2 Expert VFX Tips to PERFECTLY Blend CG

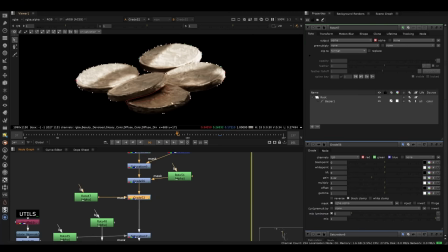4:05 And so I was looking at some reference, I actually took some photos of gold coins to look at what real ones would look like before I did this.
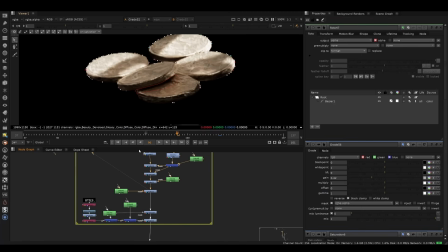4:12 Pretty much the same condition, which by the way is not cheating. If you look at films like Iron Man or a ton of films,
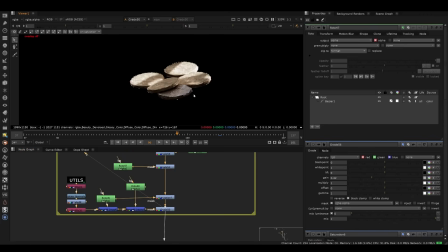4:17 they always try to get some kind of real reference and shoot it, you know, or you just try to find some reference online,
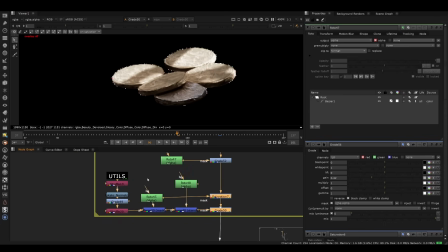4:24 which you can also do. So the last thing here, a little bit of relighting again, which again, just the normals, but I wanted to catch some of this blue reflection that's a bit in the window, and based on the reference I took,
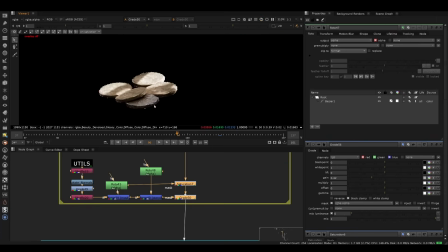4:36 had this in it. So we can just get a bit of that, the light in the shadow area.
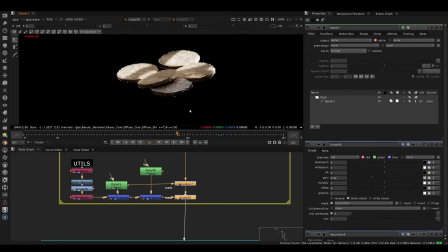4:41 And that really helps just to blend everything together.
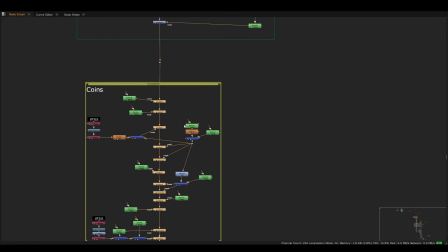4:44 So you can see it's just a stack of color grades, but if you miss some of the color grades, this is where people don't really understand compositing.
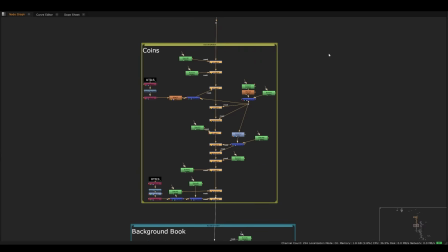4:51 They think it's just like a single color grade, but really this is what compositing looks like in the vast majority of cases,
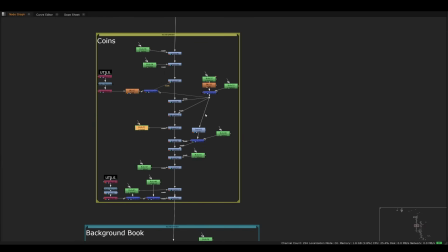4:57 we're dealing with full CG or CG integration. There is these micro decisions that stack up over time.
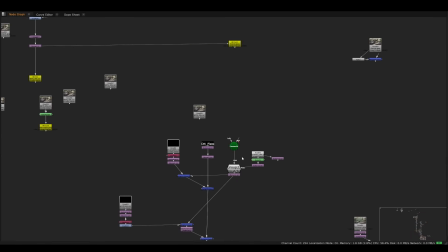5:03 And that is essentially what makes something look real. It's not going to be one color grade or one warmth addition or something like that.
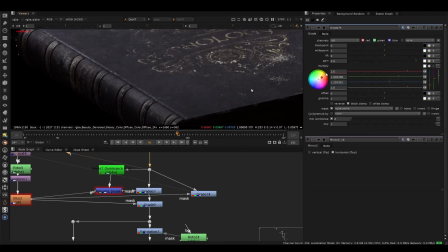5:11 So another part we can talk about light hits.
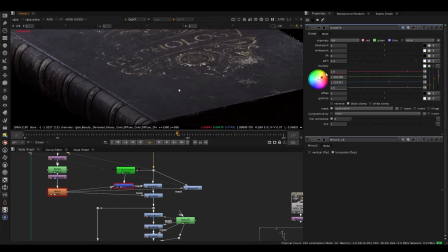5:13 Now there's a lot of things going into detailing this book with compositing, but I'll talk just specifically about one part because it relates to this painting light concept.
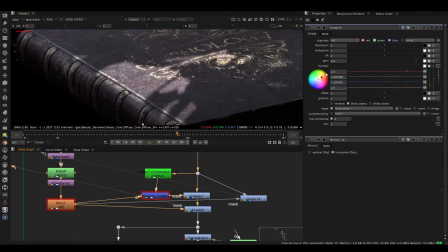5:21 So essentially, if we just roto on some shapes, this is literally just a roto shape being plugged into a mask here.
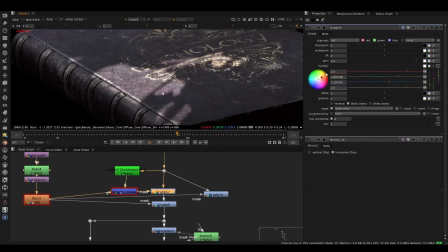5:27 But there's a little bit of a trick in terms of the way that you can apply essentially the grade to this rather than just brightening it up and adding some color to it. So oftentimes you want to think about what it is that you're compositing. What is the material and how is the light reflecting?
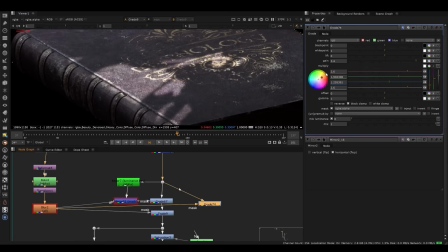5:41 So typically a beginner might approach this in a way of just taking a roto and maybe brightening it up like this. So we would just take it in a roto and maybe we brighten it up like this and then we add a little bit of color to it.
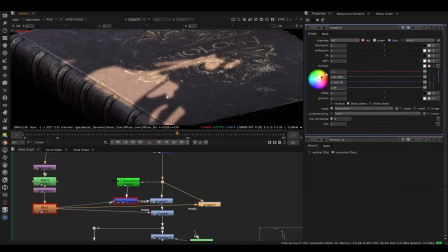5:54 This gives a very flat look, even if we punch this up a little bit more. And the reason this is because you want to think about the way the material is actually behaving.
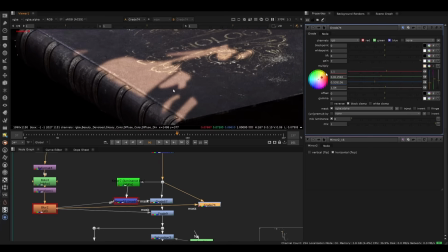6:01 There might be some materials that behave like this, and that's fine, but a lot of cases and a lot of times it's actually a multi-layered sort of color grade.
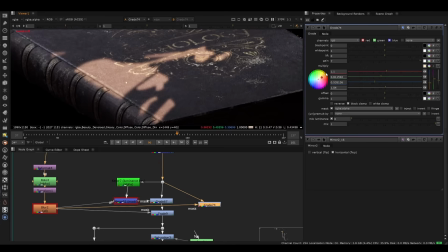6:09 And so if we imagine that this is a dark purple book, there might be some small fibers on this book that reflect a little bit differently. And also those fibers are a lighter color than the book itself, which means they reflect more light. So if we think about that fundamental sort of physics-based approach first, like what is the color that's reflecting back?
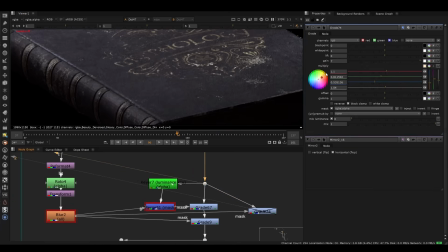6:29 What is the material made of? Essentially, the way that you can break it up instead is to actually pull a Luma key, let's say, of the surface, and we could try to get some of those fibers out of the book.
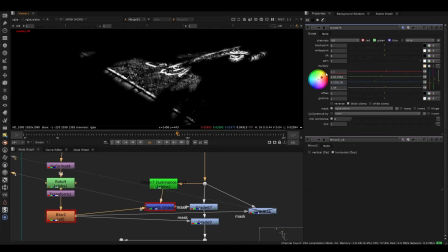6:38 And we mask that against the little roto shape that we did.
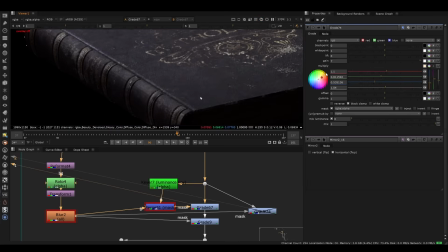6:41 So we use this alpha to grade up first, which is going to essentially bring up the little highlights.
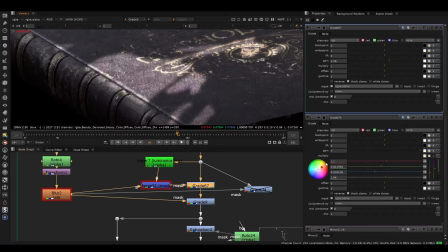6:48 So if we break this into two grades, we can actually see the difference here between something that kind of can pull out detail and sort of maintain the feeling of lighting versus a very flat looking light,
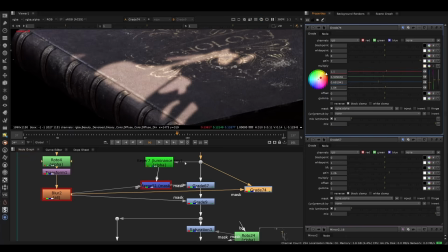6:59 essentially. Even if we take some of the color out, we always see this very flat looking thing. I've seen a lot of beginners do the same exact mistake where they're not thinking about the materials and thinking about the way light reflects, which is ultimately what you're trying to do.
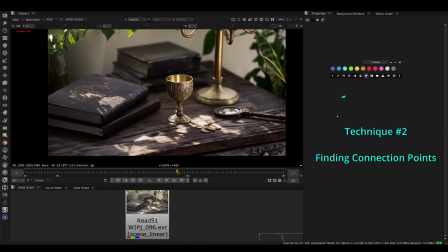7:12 So technique number two is finding connection points. And this is sort of a methodology that I've constructed where I'm basically scanning back and forth between my CG objects and reality. And I'm looking for every detail I can find. And it's sort of an iterative process to feel, you know, make sure that nothing feels out of place.
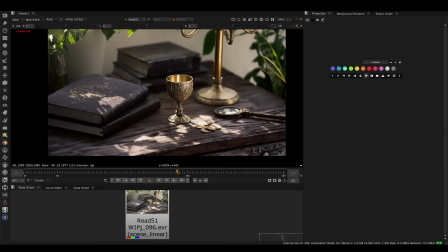7:29 So if I'm looking at this book, for example, specific things that I'm looking for are things like shadow softness, depth of the shadows, how dark do they go, depth of field, exposure. All of these things are essential things that we need to match.
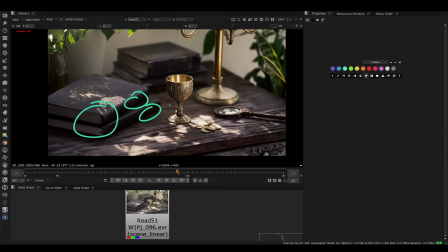7:44 There are hue variations, surface imperfections, texture size, texture sharpness. These are all things that I'm looking around and trying to match essentially. And you know, I kind of think of it like scanning back and forth.
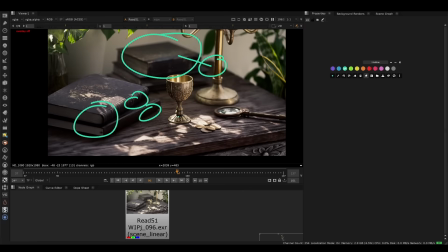7:56 If I'm looking here, I'm also looking here and making these comparisons over and over and over. Now, to give you a very concrete example in this shot, we can look at it.